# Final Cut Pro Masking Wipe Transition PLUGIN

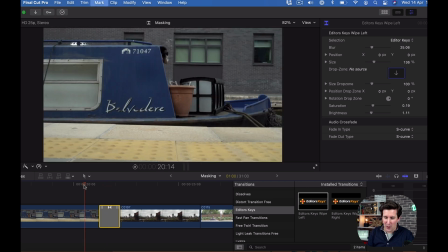241s
So you can see here that as we move across to the right,
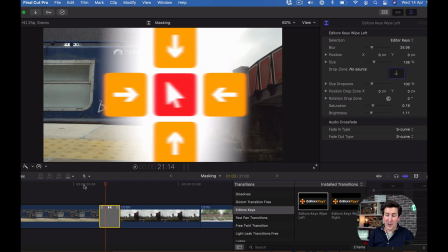246s
the object comes from that side and moves over and transitions over.
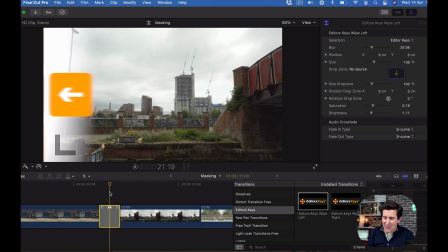251s
So all you need to do, once you've got it installed,
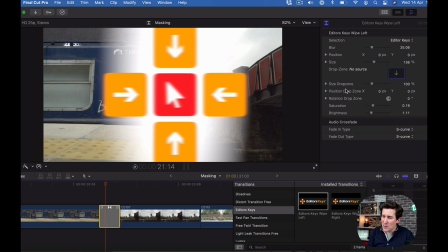253s
let's just put this in the center and then go to your inspector here in the top right-hand corner.
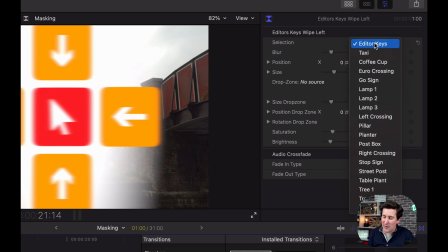260s
Now, this is where the magic happens. You've got a selection here. So we've included loads of little PNGs already cut out, ready to go.
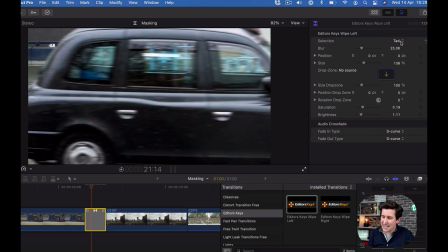268s
So you can see here, we've got a taxi, we've got a coffee cup,
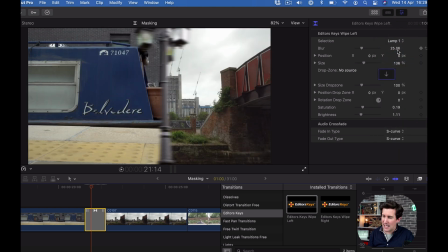273s
we've got things like lampposts that are kind of European looking or American looking ones. We've got a pillar. We've got these all over Manchester. And then we've got things like trees.
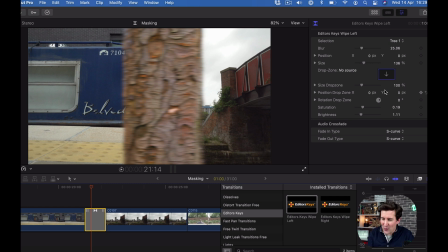284s
So what I'm gonna do is I'm gonna start with this tree. And what's great about how we've done this plugin is you can change the size of the tree. You can get it closer or further away. You can of course move it if you want it to be kind of positioned slightly differently. You've got a saturation control, so you can really make it match your footage.
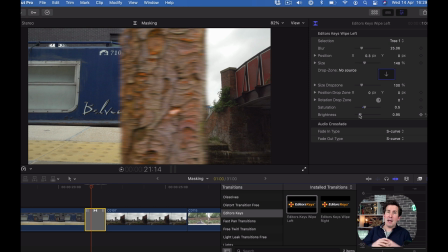302s
And you've got brightness controls as well. And that's really important. You don't want maybe two dull looking video clips with a super bright transition thing in the middle. It just won't work. So what I'm gonna do is I'm gonna use this tree here and pretend that we've just gone past this in the camera.
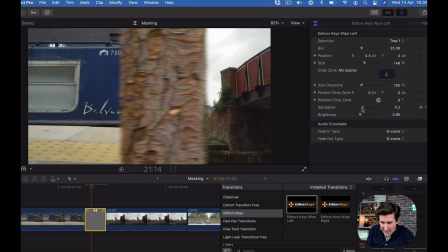318s
So first of all, I'm gonna play around with this saturation here and just desaturate it because it was quite a gray overcast day. The brightness I'm gonna take down a little bit so it matches the color of the bricks here you can see on the right hand side. Now I'm happy with the amount of room that's taking up here. That looks good.
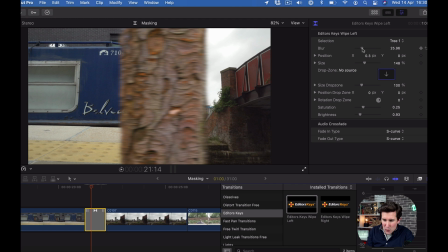336s
And the blur. Now if you were this close to the tree, if you were a little bit closer, it might be more out of focus. I do feel like if my camera was to go past that tree, it would look about there, and that looks about right.
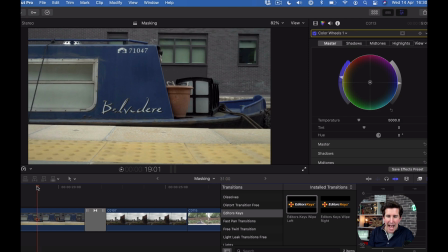348s
Let's let this render and see how this looks. There we go. I think that looks pretty good. So let's play that again. We've got the tree coming from the right to the left.
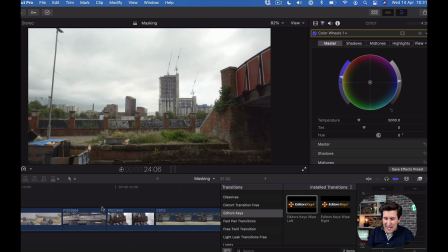359s
There we go. I think that looks pretty nice. So let's try that one again on this section here.
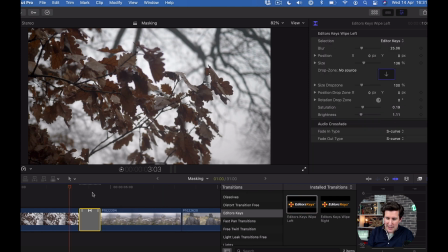364s
I'm going to use the same transition. Let's use the tree again.
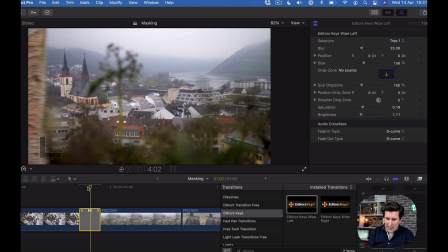370s
Maybe let's take a look at the second tree. So again, I think the tree works well for this because it's obviously in a kind of woody area.
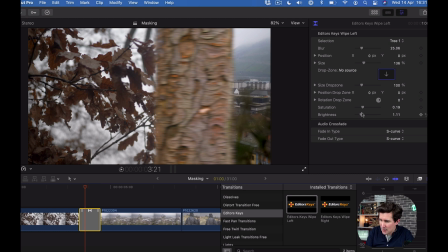378s
But you can see the tree now looks too bright. So again, I'm just going to change the brightness down, make it a bit duller. I'm going to maybe knock out some of that saturation there. Make it a bit darker. There we go. And let's tell you what, let's make it a little bit bigger as well. Let's pretend we're a little bit closer.
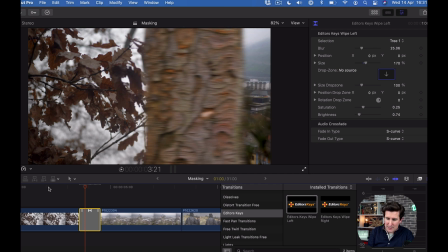398s
Let's play that through.
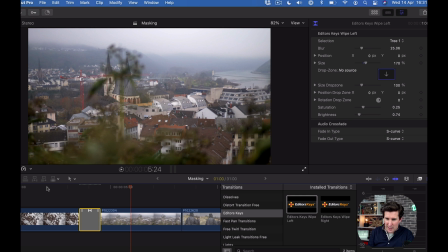403s
Boom. It needs a little render there. It wasn't that smooth. So let's just wait for Final Cut to do its thing. Let's play that through. Boom. That looks really, really nice, doesn't it? So next, let's go to these two signs here. And we're in a city. So probably what I would do for this one, let's just check which way we're going. Again, we're kind of going from that direction.
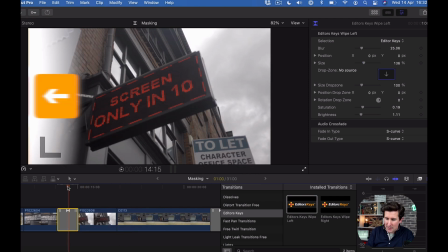424s
So I would use this way around. And I'm going to put in maybe a stop sign here, something that you would see in a city street.
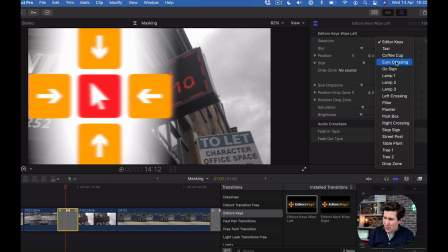432s
So let's choose this. We've got a Euro crossing, which I think looks good.
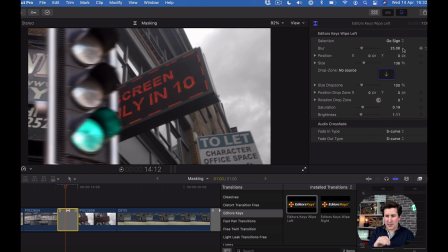436s
We've also got a go sign, which probably looks more like something we'd have here in the UK. So again, I'm gonna maybe shrink the size of that very slightly. I'm gonna change the brightness down of that a little bit so it looks very similar to what's behind it.
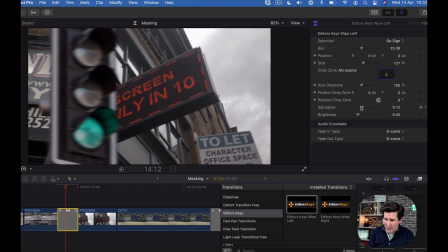455s
And I'm gonna take the saturation out a little bit just there. And I think that's going to look good.
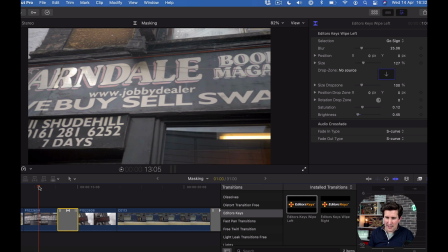460s
So let's wait for Final Cut to do its thing and play it through.
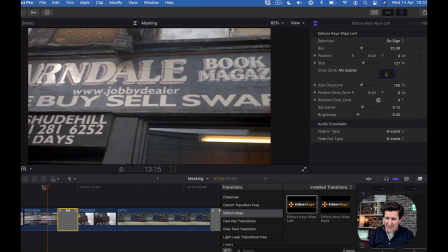466s
There we go. How good does that look? Let's play it through again. Boom. And what's great about this effect is that it's quite subtle. It's impressive, but it's subtle. It doesn't really jump out at you as one of these kind of strange, weird transitions. It looks like something you could have actually gone past, and it looks like you've done all the work adding those keyframes for a nice masking tutorial. Little does anyone know that you've just used this plugin.